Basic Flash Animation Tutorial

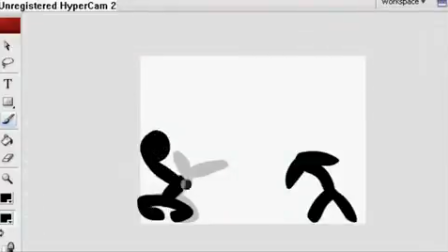And he's gonna get his fist ready, because he's preparing to punch this guy.
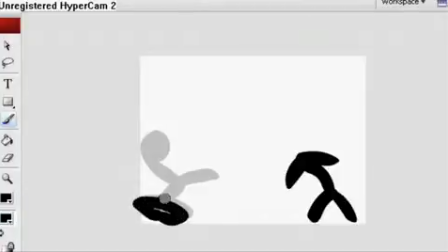Fist is getting bigger, and he's anticipating the attack right now.
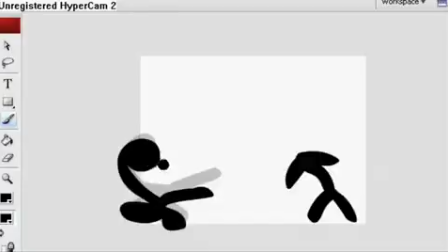And as you can see, his fist is over-exaggerated,
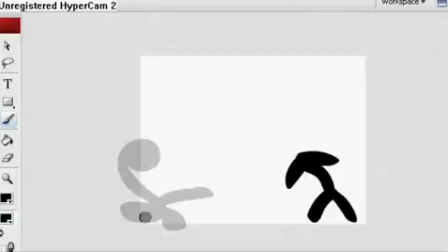and that's because that's what animators do to make the animation more convincing. And he jumps, and what he's gonna do now is gonna punch.
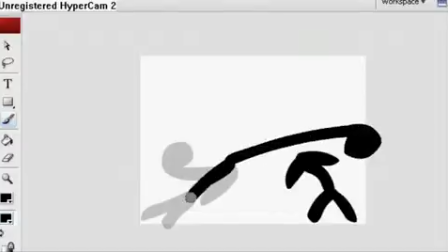And see, I'm making the fist extra long, because again, I wanna over-exaggerate.
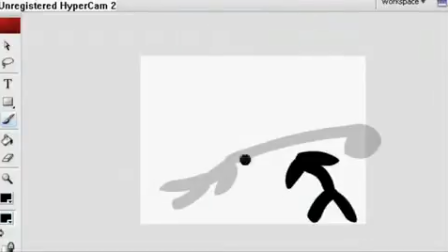Okay, there we go.
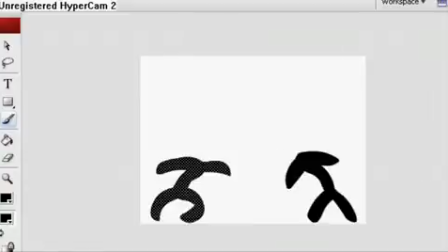So this is the punch, and now we're gonna animate the other guy getting punched.
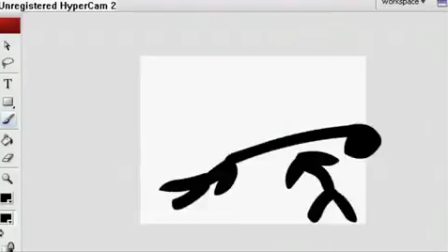So this is where the animation happens. And you gotta remember that if you're gonna make an actual animation, there's gonna be a head here.
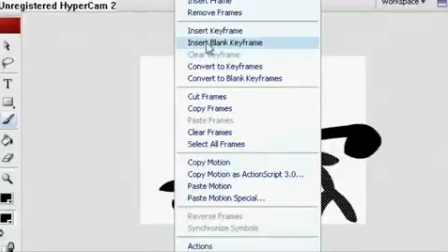So he's punching a head. So what happens now is this.
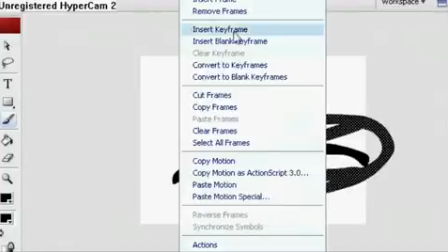And see, again, I made him a little longer to over-exaggerate the effect. So here's our punch.
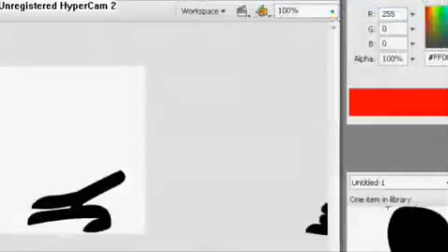And you can add sound effects to that, of course. So, yeah, that's the basic animation.
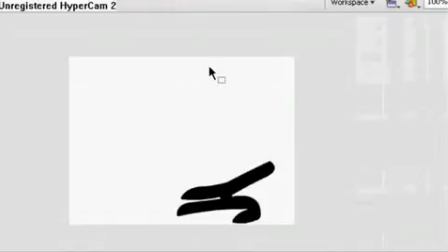I'm gonna upload more tutorials about 3D perspective animation and some more effects and more fighting moves. So stay tuned and subscribe. Thanks for watching.